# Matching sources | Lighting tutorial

In this episode, we're going to be talking about matching sources, and in particular, when we find ourselves in a situation where daylight is creeping in, where we are unable to prevent that light source from mixing itself in with our artificial lights. So we are going to be using as an example of this a scene that we shot with a model on our shoot recently,
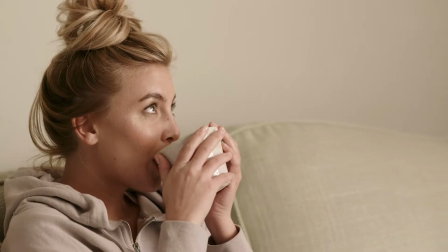where we were trying actually to create a scene
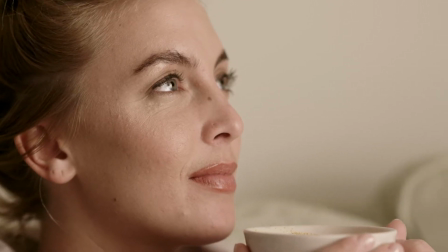where daylight was coming in through a window and bathing our talent in light, which we wanted to capture as a wide, as a natural scene.
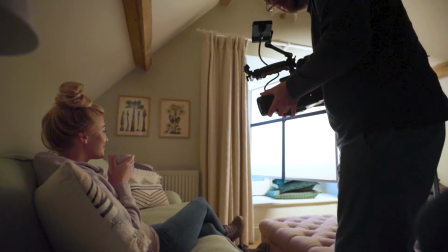But then we needed to move in with the camera and capture some close work where we couldn't rely on that daylight. One of the big reasons why we couldn't rely on that daylight is because daylight changes constantly, both in terms of intensity, so your exposure is shifting up and down all the time, but also in terms of color. And I think this is a popular misconception with daylight, that it is a consistent color. The reason why that exists is actually historically because lights were tuned to the average daylight temperature of the biggest market for film lights and film equipment generally, which is Hollywood. But you have to be able to actually measure and read the color temperature of the daylight that's coming into your location so that you can then accurately set your lights to match. This, of course, becomes much easier when you have lights that are bicolored, or as is the case with the Geminis, where we have full RGB and WW, so a daylight white and a tungsten white mode. We can actually fully tune that Kelvin from blue to yellow. So it could be, for example, skin tone.
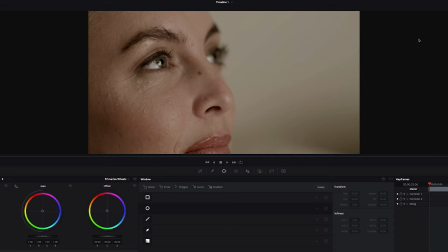This is our shot, as I said, of our talent. She was sipping a coffee with this commercial. We have the daylight. This is our Geminis. You can see the light coming in and hitting her eyes. We've actually shaped the light. We've actually used some gaff to make essentially a cross across the middle of
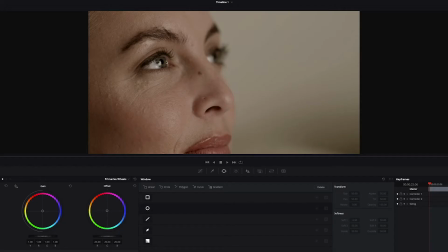the trace frame that our light was going through in order to create the look of a window as the catch light in the eye.
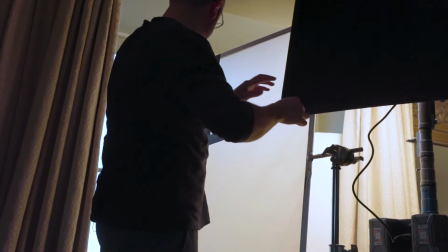That's all artificial light that's coming in there and hitting our talent's face. And we've matched that to the color temperature of the daylight that was actually coming into the location.
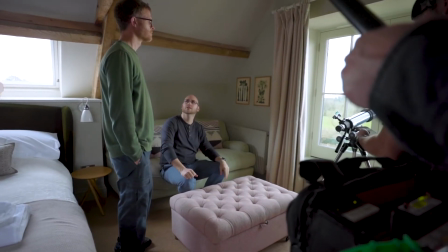Because there are so many windows in the location we were using, we were unable to block them all out.
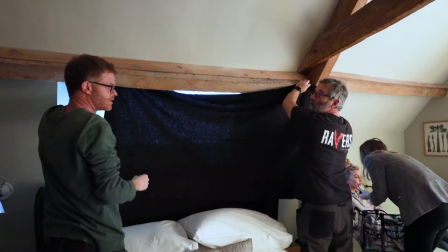It would have been extremely costly, in fact, if we have come prepared and with the manpower and the equipment to completely block out all natural light in that scene. So rather than trying to fight against it, and knowing that we only needed to shoot for very short periods, because this was a very short scene that we were shooting, we knew that we would be able to get away with this if we used what we knew about measuring the color temperature of the daylight that was coming into the location and then matching that with our lights by tuning them to match exactly.
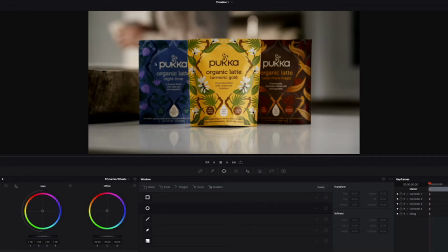But we also had a situation here where we have the main pack shot for this particular commercial that we are working on.
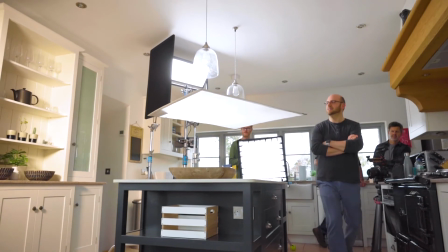Again, lots of natural light that was coming in here. We kind of wanted that, actually.
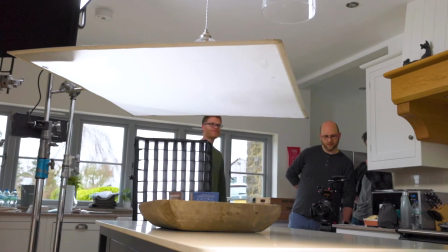It was thankfully an overcast day, so we had relative consistency in terms of the exposure not going up and down too much.
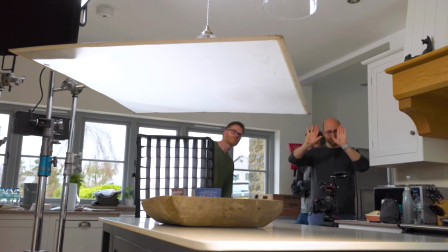And again, we were only shooting for very, very short windows.
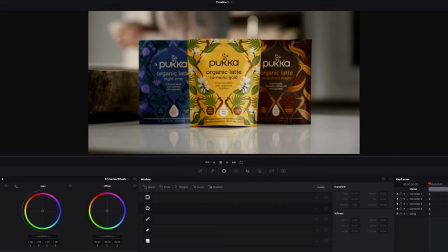By matching our lights precisely to the color temperature that we were reading of the daylight that was coming into this location, we're actually able to produce an image that, this is the ungraded image, and this is the graded image. The contrast and saturation I've worked on,
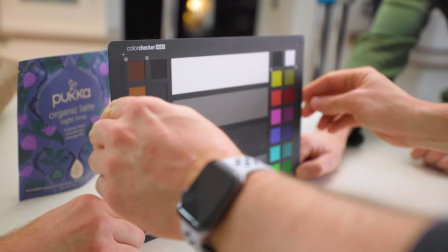but I actually haven't changed the color temperature or had to offset the hues in any way of this image.
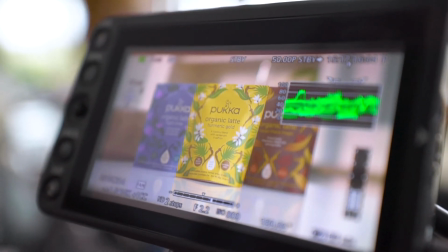This is a very, very accurate and representative
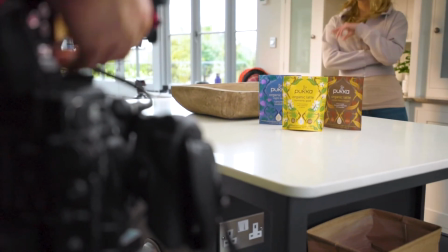example of the brand colors that were in place on this client's packaging,
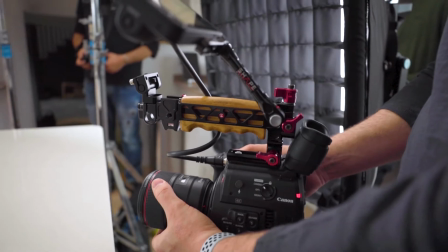which is of the utmost importance in this type of commercial work.